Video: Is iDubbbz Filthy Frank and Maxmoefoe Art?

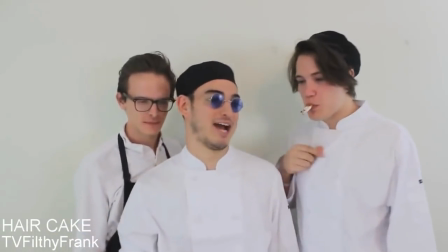[12:41]
Let's use smoking as an example. Most young people don't smoke cigarettes, but plenty of YouTubers smoke pot.
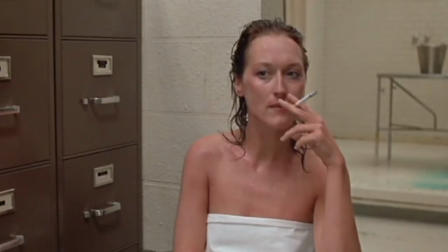[12:48]
And if we were to go back a generation to when smoking was actually in vogue, we'll see that cigarettes in film and weed on YouTube serve many of the same purposes.
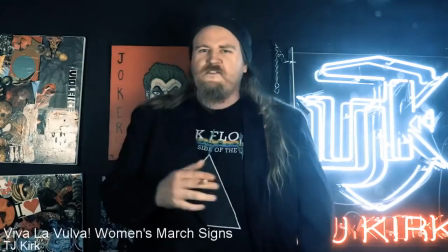[12:56]
They're used to make characters seem glamorous or cool, or to seem more relatable and down to earth.
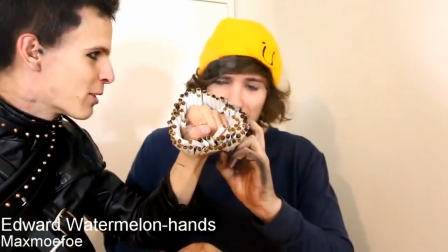[13:03]
The trio, on the other hand, usually use absurdly large amounts of cigarettes, or they actually eat cigarettes.
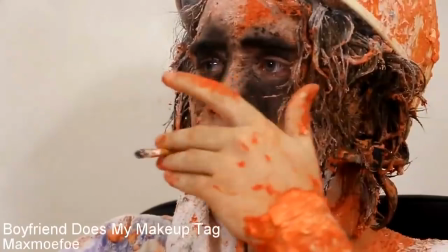[13:10]
They're using cigarettes to convey this sort of grunge realism. It's unsettling, and it helps to paint this canvas of scumminess and sobriety.
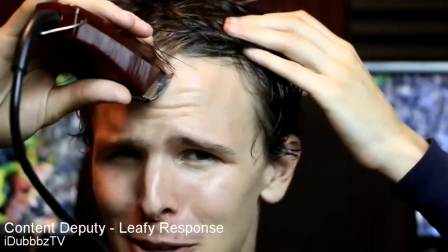[13:18]
Similarly is their use of what I've dubbed intentional ugliness. Most YouTubers go out of their way to look attractive.
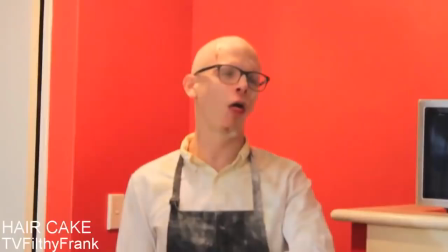[13:25]
Max, Joji, and Ian are themselves fairly attractive guys, but they have no problem altering their appearance for the sake of a joke or a video.
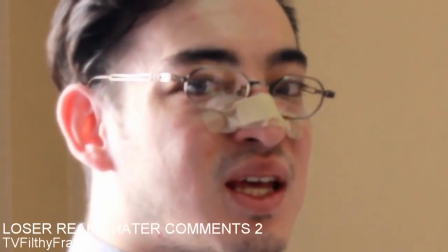[13:33]
They don't care about looking like models as opposed to Lele Pons or Rudy Manchuso, who rely on the fact that they look like models.
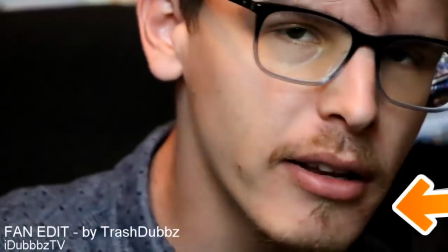[13:42]
If they're having an acne spell, they'll go out of their way to show it to you. It isn't just that they don't rely on their looks, or that they're ugly people.
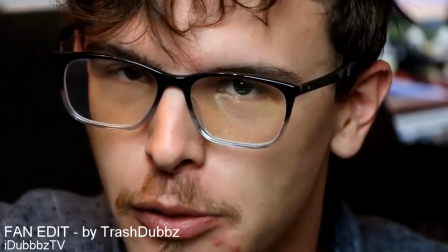[13:50]
They often actively fight against their own good looks.
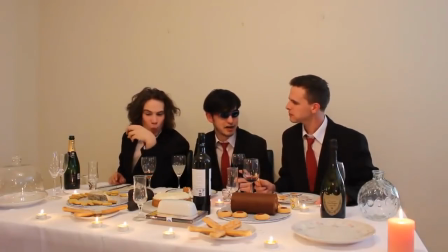[13:57] Back in World War II, I'd tell the Japs to fuck off, and if they came onto my turf,
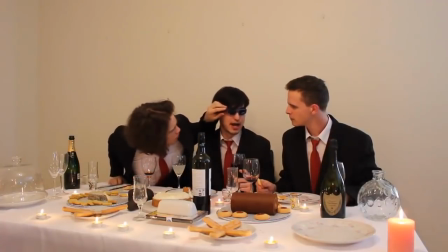[14:03] I would scalp the fuck out of those coin slot-eyed Jap. Fucking slant-eyed coin slot cunt.
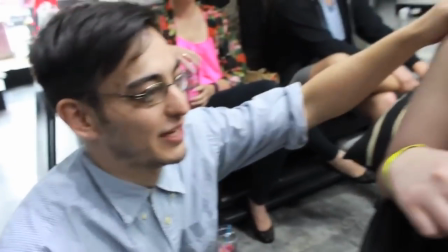[14:08] I fucking hate you. I'm sorry you feel like this, I love you. You know what?
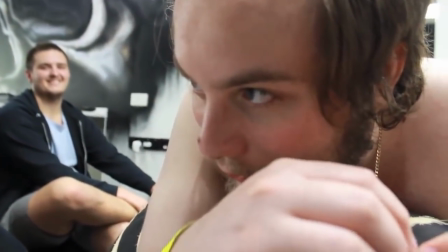[14:14] Your parents must have been really sad about the one-child policy, you gook. I think that's China.
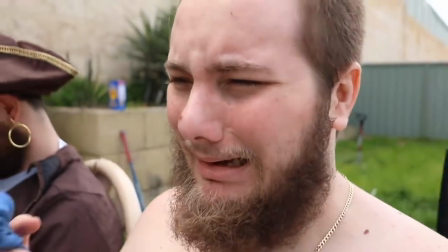[14:22] What's the difference, faggot? Stop crying, you fat cunt.
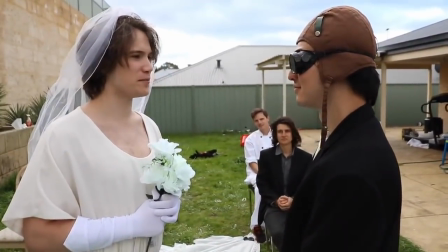[14:27] Our kids are gonna have a lot of fucking diseases, probably. Oh yeah. Chinese eyes, not looking forward to that one.
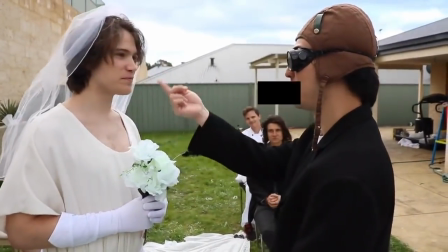[14:34] Hopefully we can... Yeah, well, not looking forward to your fucking buck teeth either.
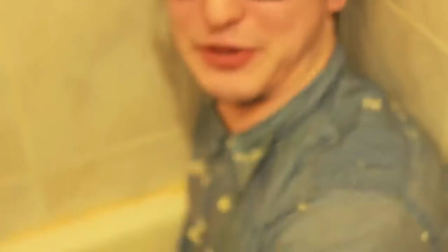[14:41] I hate myself and I have severe depression and I want to kill myself. Oh, Mario, look at that.
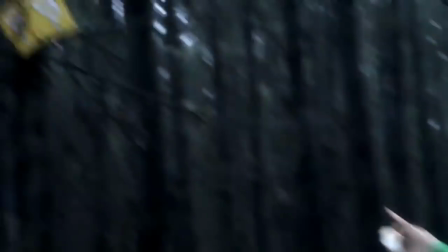[14:46] It is a question, Bloach. Look at it!
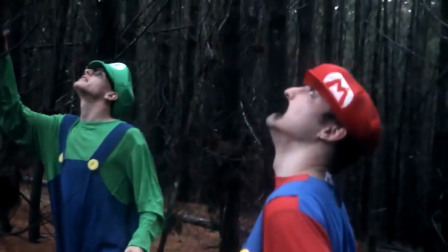[14:53] I have a question for God. Why?
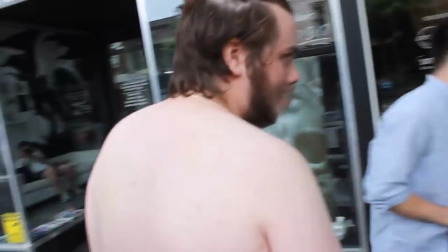[14:58] I'm gonna kill myself after this. A health warning.
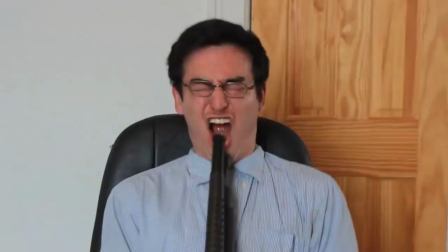[15:04] Yeah, I'm not joking. I'm gonna throw myself off a building. Just do it, you fucking pussy!
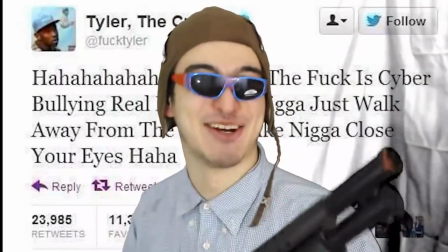[15:09] I literally want to die. I think about pulling this trigger 3 times a day.
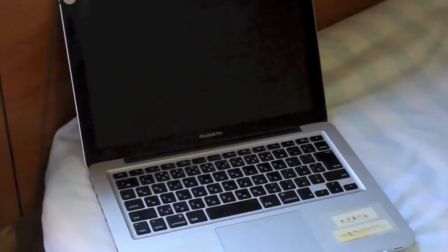[15:14] I want to die. I want to die. I have crippling depression. The inevitable decay of all pain and memory is unstoppable.
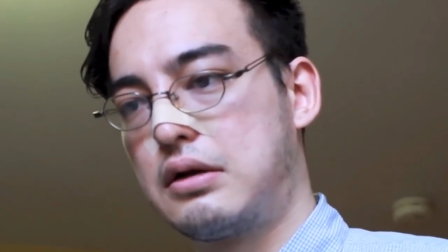[15:21] In fact, you could stop the pain at this very moment by putting the bullet straight through your head.
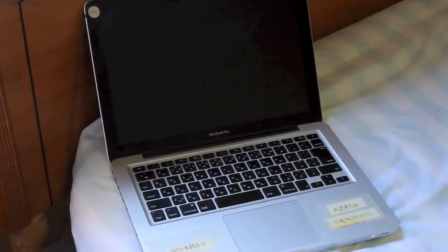[15:28] Being a robot, I will never die, and I will never be able to experience the sweet release of death.
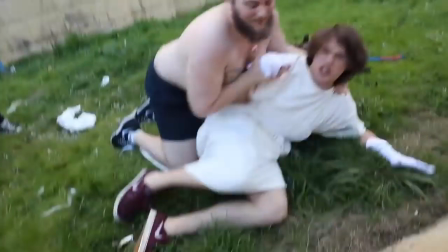[15:35] So much to drink. Get the fuck off, dude! He's got retard strength! He has retards!
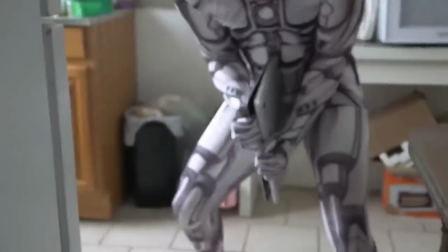[15:41] Get him off! This is Ray Pop. Oh, no, please stop.
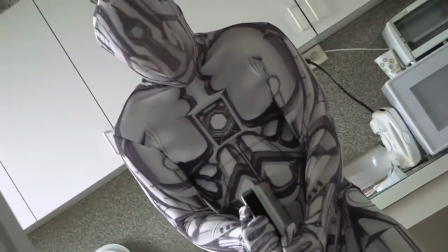[15:46] I am suffering. Scream. I will scream. I will scream.
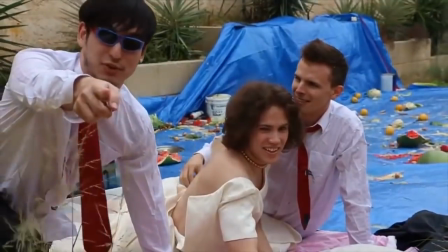[15:52] Yes. That did not sound enthusiastic. It has to be enthusiastic. Hell yeah.
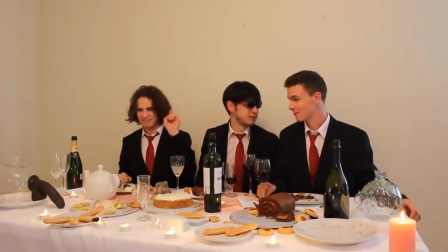[16:02] Nothing like a good pot of tea. Indeed.
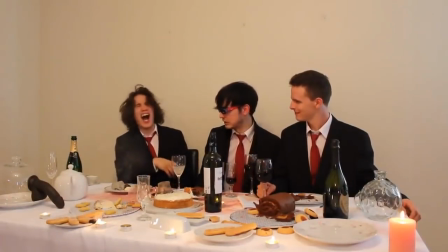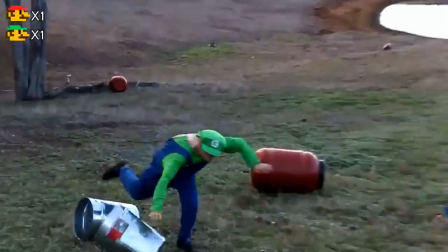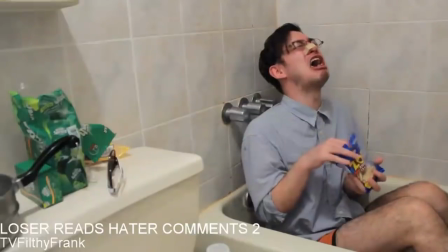[16:16]
These are comedy videos, so obviously these themes are used in a humorous way.
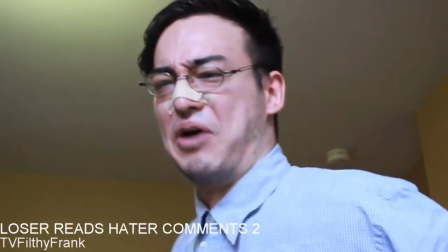[16:22]
It's satirical. For example, depression and suicide is a major theme with these guys.
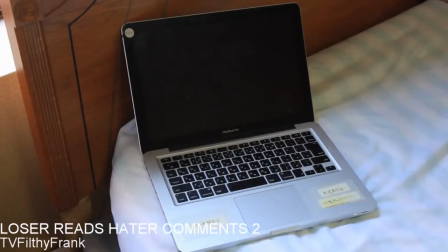[16:27]
These are all guys in their 20s, and not only does life generally suck when you're in your 20s anyways,
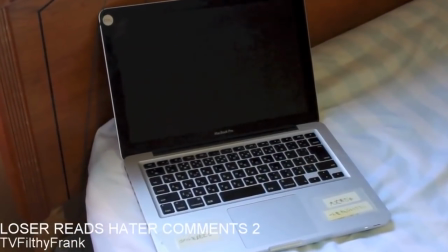[16:33]
but the depression rates among millennials are 4 times higher than previous generations.